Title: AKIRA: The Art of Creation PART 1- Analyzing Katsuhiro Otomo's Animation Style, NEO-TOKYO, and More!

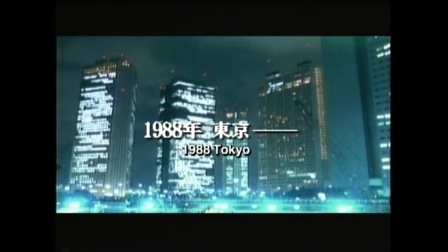16:22 1988 is the year the movie Akira was originally released in Japan,
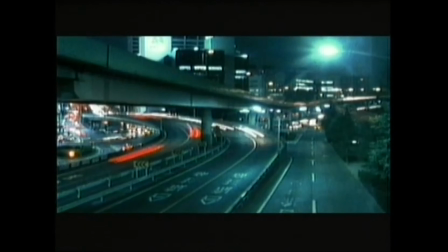16:27 and so So the opening shot was purposely tied to present-day Tokyo.
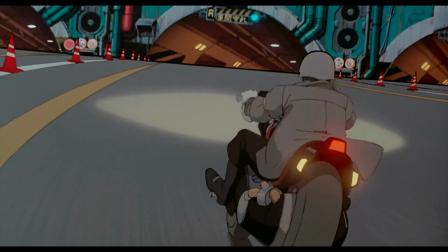16:33 Neo Tokyo is a spectacle of futuristic creation,
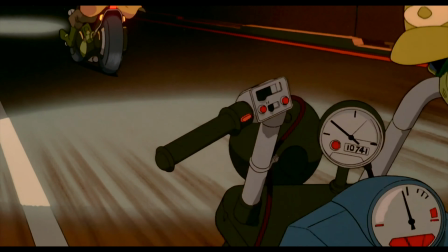16:38 but its guiles are rooted in real-world society.
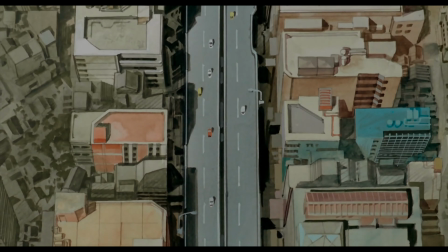16:42 And so the opening shot can be seen as an ode to present-day creation,
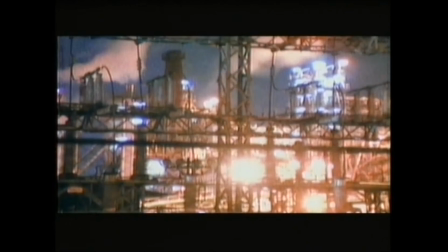16:48 highlighting the beauty that can already be found in regular life 1980s Japan before unveiling the boundless potential it can further achieve.
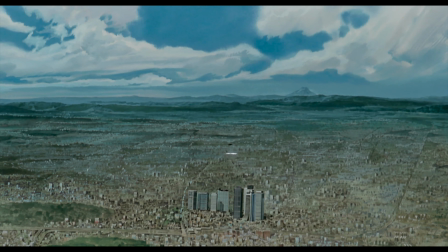16:58 Which is why it's fascinating that everything is immediately destroyed by an explosion.
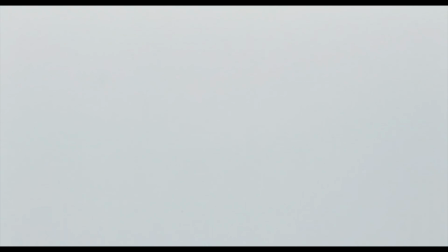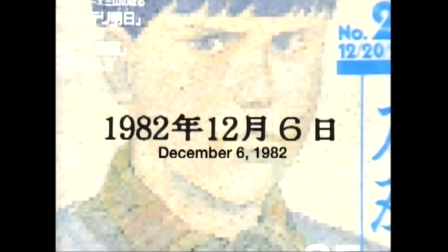17:10 Again, the context of 1988 is important to note.
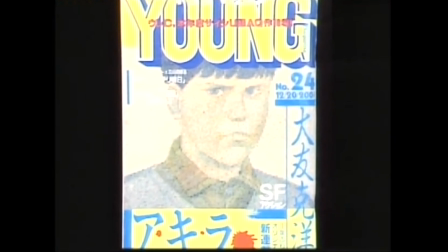17:15 In 1988, in the non-fictional universe, the Berlin Wall was still standing,
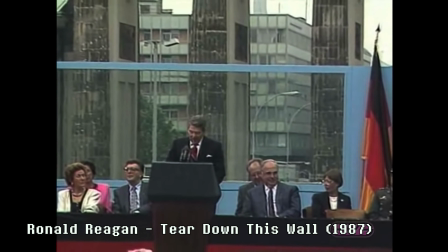17:21 the Cold War still ongoing, and the threat of nuclear war imminent.
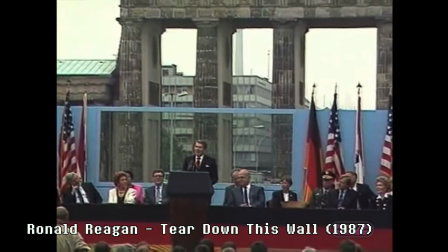17:26 While crisis was narrowly averted in real life, in the fictional universe of Akira,
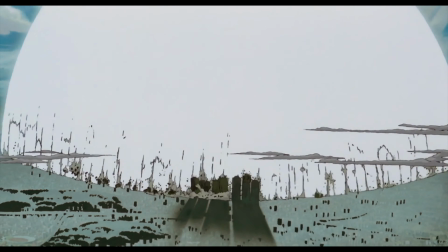17:32 the trigger was pulled, and the narrative explicitly states that World War III soon followed.
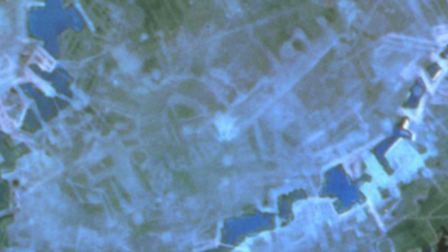17:38 The ideologies that supply the events of Akira are closely embedded in history.
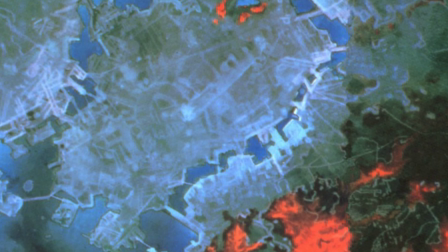17:45 Akira is less a work of pure fiction, as it is a reflection of the cultural consciousness of Japan
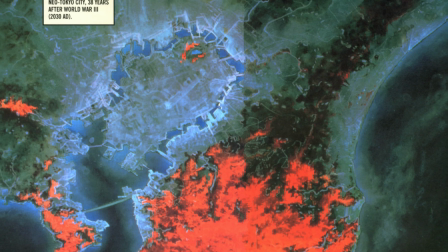17:52 emerging as an economic superpower in the politically charged 1980s.
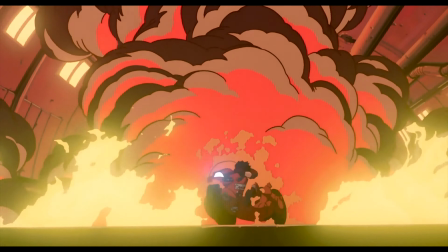17:58 And Neo-Tokyo is the projection of this reality. When 1988 Tokyo explodes, and the ensuing flash of light,
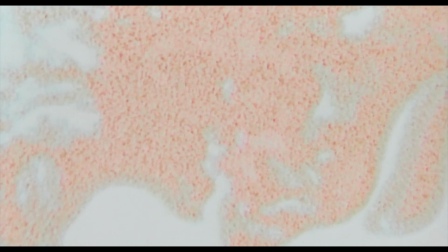18:07 for a brief instant, you can almost make out the countenance of a baby, seared in blood.
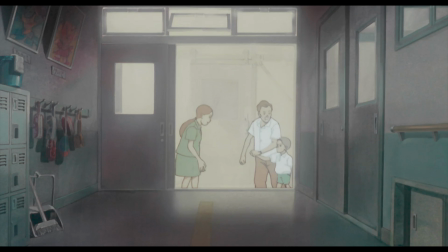18:15 Baby imagery is quite prominent in Akira.
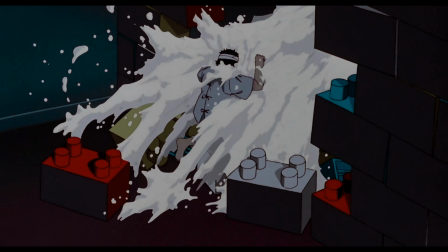18:18 The night terror dream parade of toys and pools of milk is indicative of infanthood.
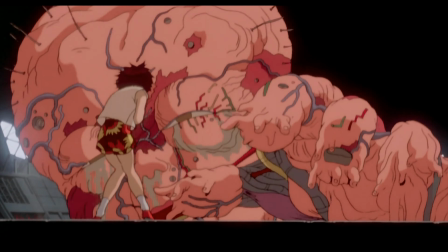18:25 Tetsuo's giant mutating baby transformation is also indicative of a weird type of infanthood.
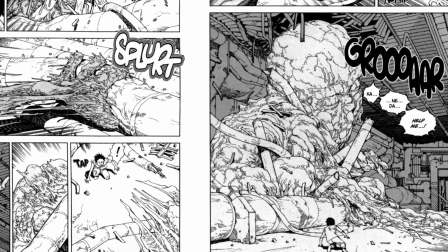18:33 And my interpretation of the baby imagery is that it's a grotesque metaphor for creation.
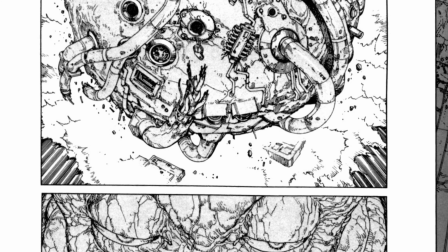18:40 Babies are symbolic of the beginning of life, and thus they can be seen as the purest representation of creation.
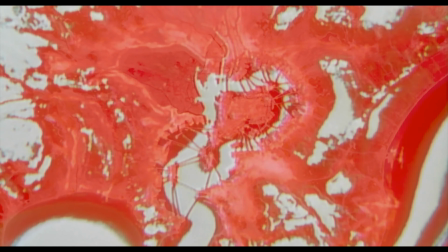18:48 And so, after the flash of light and the brief silhouette of a baby's face.
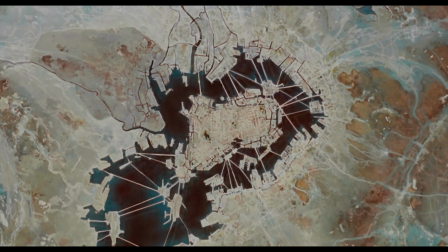18:53 The baby's face then morphs into an overview of a city,
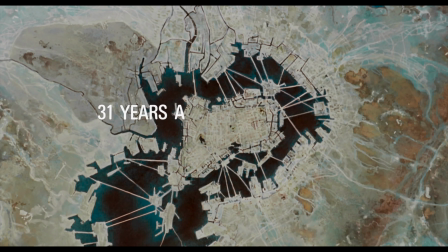18:58 which is revealed to be Neo-Tokyo 31 years later.
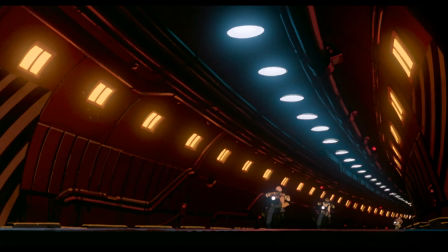19:04 Neo-Tokyo is the ultimate post-modern creation. It was born like a baby from the crater of destruction.
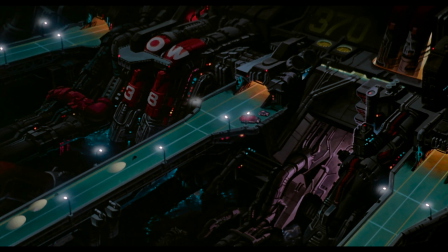19:13 It is a testament to how the human intellect cannot be subdued.
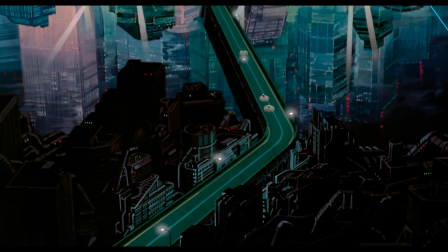19:18 It bears shelter to the ingenuity of human inventions, but also the terror of their weaponizations.
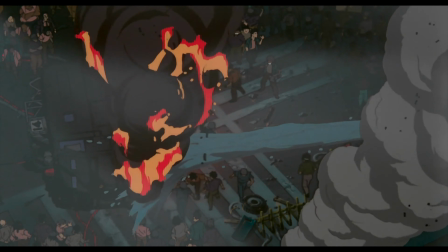19:25 It simultaneously symbolizes what modern-day Tokyo already is and what it can become.
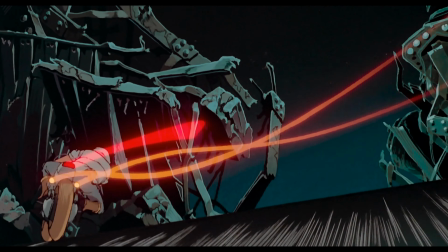19:31 It is the culmination of human excellence, but also of human impropriety.
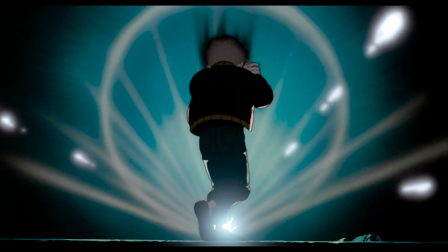19:37 It is the product of order and chaos, war and peace, death and rebirth.
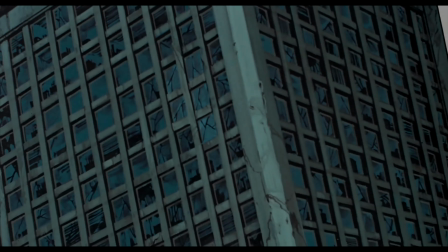19:44 And that's because it is just one of Akira's many artistic realizations of the most fundamental facets of human nature,
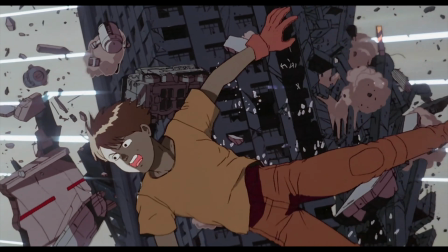19:52 creation and destruction.